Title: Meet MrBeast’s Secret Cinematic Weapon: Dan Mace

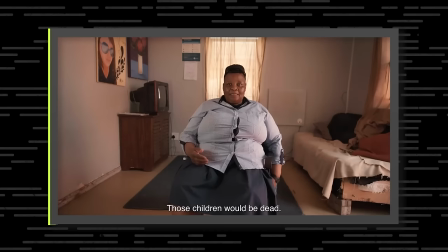(12:20) It started back then, I saved more than 5,330 children. Those children would be dead.
And that's another really kind of poignant part of what holds you into the understanding of how important what it is that she's done in her community.
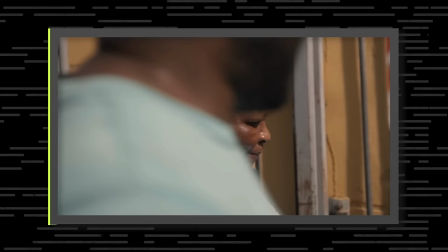(12:38) The health and safety department has deemed the orphanage unfit to house these orphans and threatening to close it down.
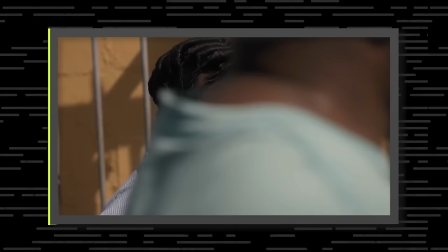(12:44)
And then the tone dropped.
Close it down.
and let us digest that moment.
I need to close it down.
And boom, I get it. Done. I would have made it so much quicker now, but back then, yeah, that seemed cool.
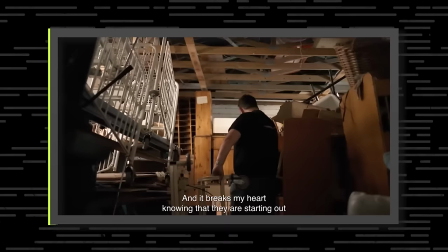(12:58) And it breaks my heart knowing that they are starting...
This was your first video with him. You've worked with him for so many years, and so you've picked up on just the tiny moments that can be trimmed out, that can just increase the pacing and making sure the information is a lot more efficient. That works as it is, but just trimming out those little bits for, let's just say,
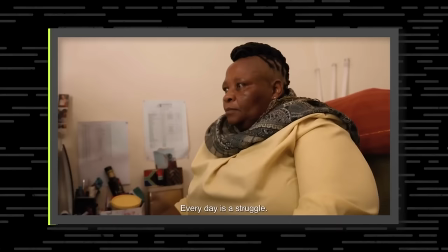(13:16)
the YouTube language it keeps up that pace and the information is just delivered so much more efficiently.
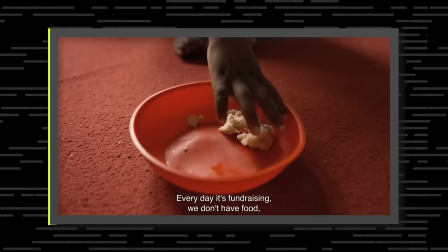(13:22) Every day it's a struggle, every day it's a fundraising. We don't have food, we don't have electricity, but we keep on...
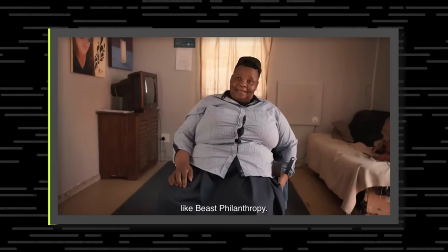(13:29)
This is my favourite shot in the whole thing.
Someone who will come to our rescue, like peace, philanthropy.
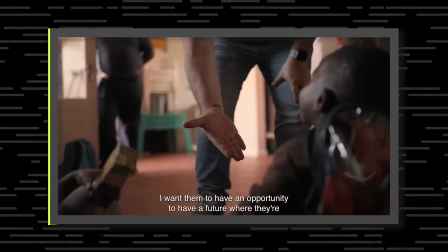(13:38)
Boom. There it is. Hit. Amazing.
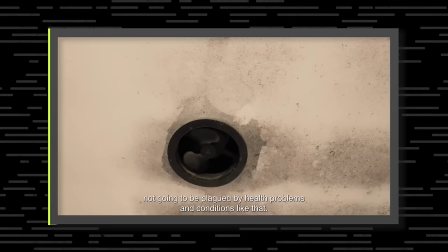(13:41) One thing to have an opportunity to have a future where they're not going to be plagued by health problems and conditions like that.
I think talk us through the fact that we're now getting it from his perspective. Talk us through, like, he's now giving this information. Yeah, so, because when we came on to Beast Philanthropy in the beginning, Darren's technically the supporting character to Jimmy, but he's the core character of Beast Philanthropy.
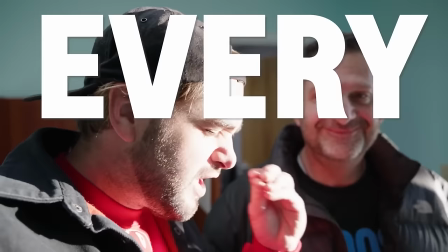(14:05) This is Darren, executive chief of everything Beast Philanthropy, right?
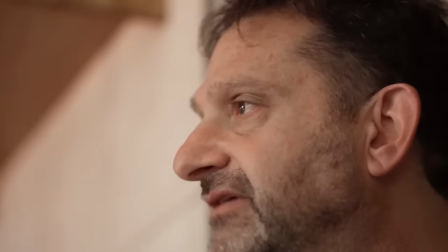(14:12) Most days I pretend to be.
Darren is a perfect person to play this character, and he tells the story in a completely different way. And he says that I called him average and ugly, which I definitely did. I didn't do that. I just said you are perfectly average. No, no, but that is like, with no hard feelings.
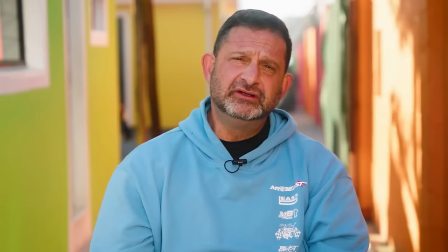(14:29)
And he'll laugh at that. Darren is purely the words that he's delivering and his emotion, it feels real. There's no makeup on him. We use his awkwardness to look his concern.
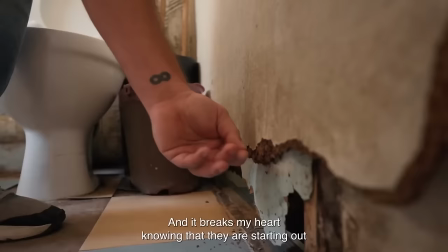(14:40)
So we always shoot everything at 60. What happens is he like, I'll be like, walk down this thing and he's just like walking. I'm like, look up. But when we slow it down, it seems like he's very concerned about whatever.
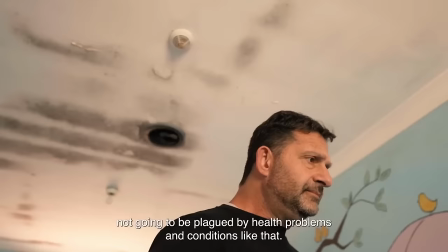(14:50)
He's just looking there and then we can place something there. He can be looking down, we can place someone there or something.
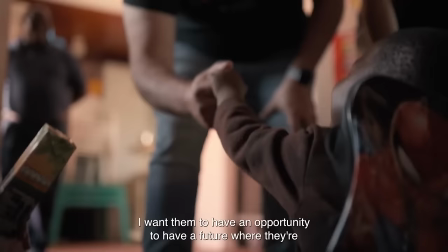(14:56)
It's like you're capturing so many stories, you kind of get when you're needing, but you're kind of then going through all of these B-roll shots afterwards.
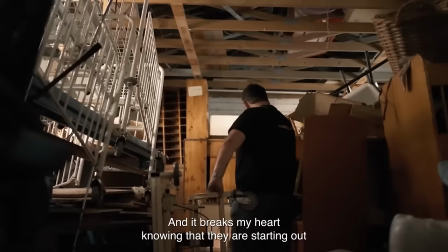(15:01)
And essentially you're just like, hey, Darren, just wander around the place. I'll get a couple 60 FPS shots and we can now use this to help kind of motivate your story. Things just being slightly different from how we normally perceive things, slowing things down.
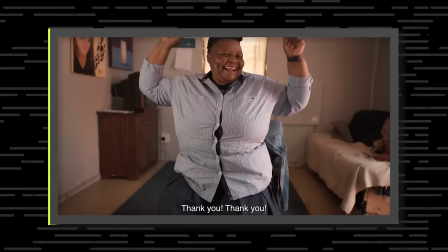(15:14)
It kind of gives all this footage just a different feeling.
You have helped me so, so much. Thank you, thank you.
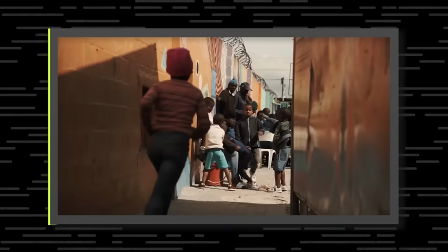(15:29)
You're bookending it. I love my bookend storytelling. Yeah, except we have to brand read now, so. Oh, yeah.
The sponsor of this video.
Me understanding Jimmy's editing language, where it is, every cut has to give me another good reason to stay. It has to escalate something. It has to inform me of something. It has to give me something to look forward to. that's going to happen later in the video.
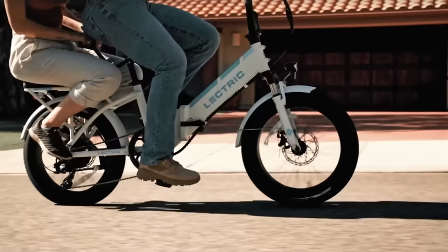(15:51)
It's going to have to make sure there's a joke. And if there's not enough Jimmy in, if you don't see Jimmy for five seconds, people are going to drop off. It's like, how are you also trying to find, understand that balance of what you want to create versus what the audiences are willing to watch?
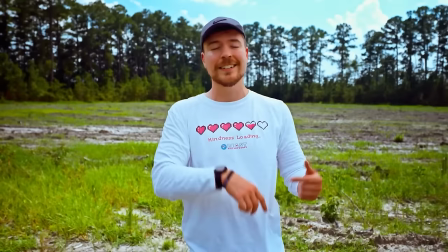(16:08)
Jimmy's the main reason people are coming there to watch and you have to make them stay. These are beast philanthropy videos.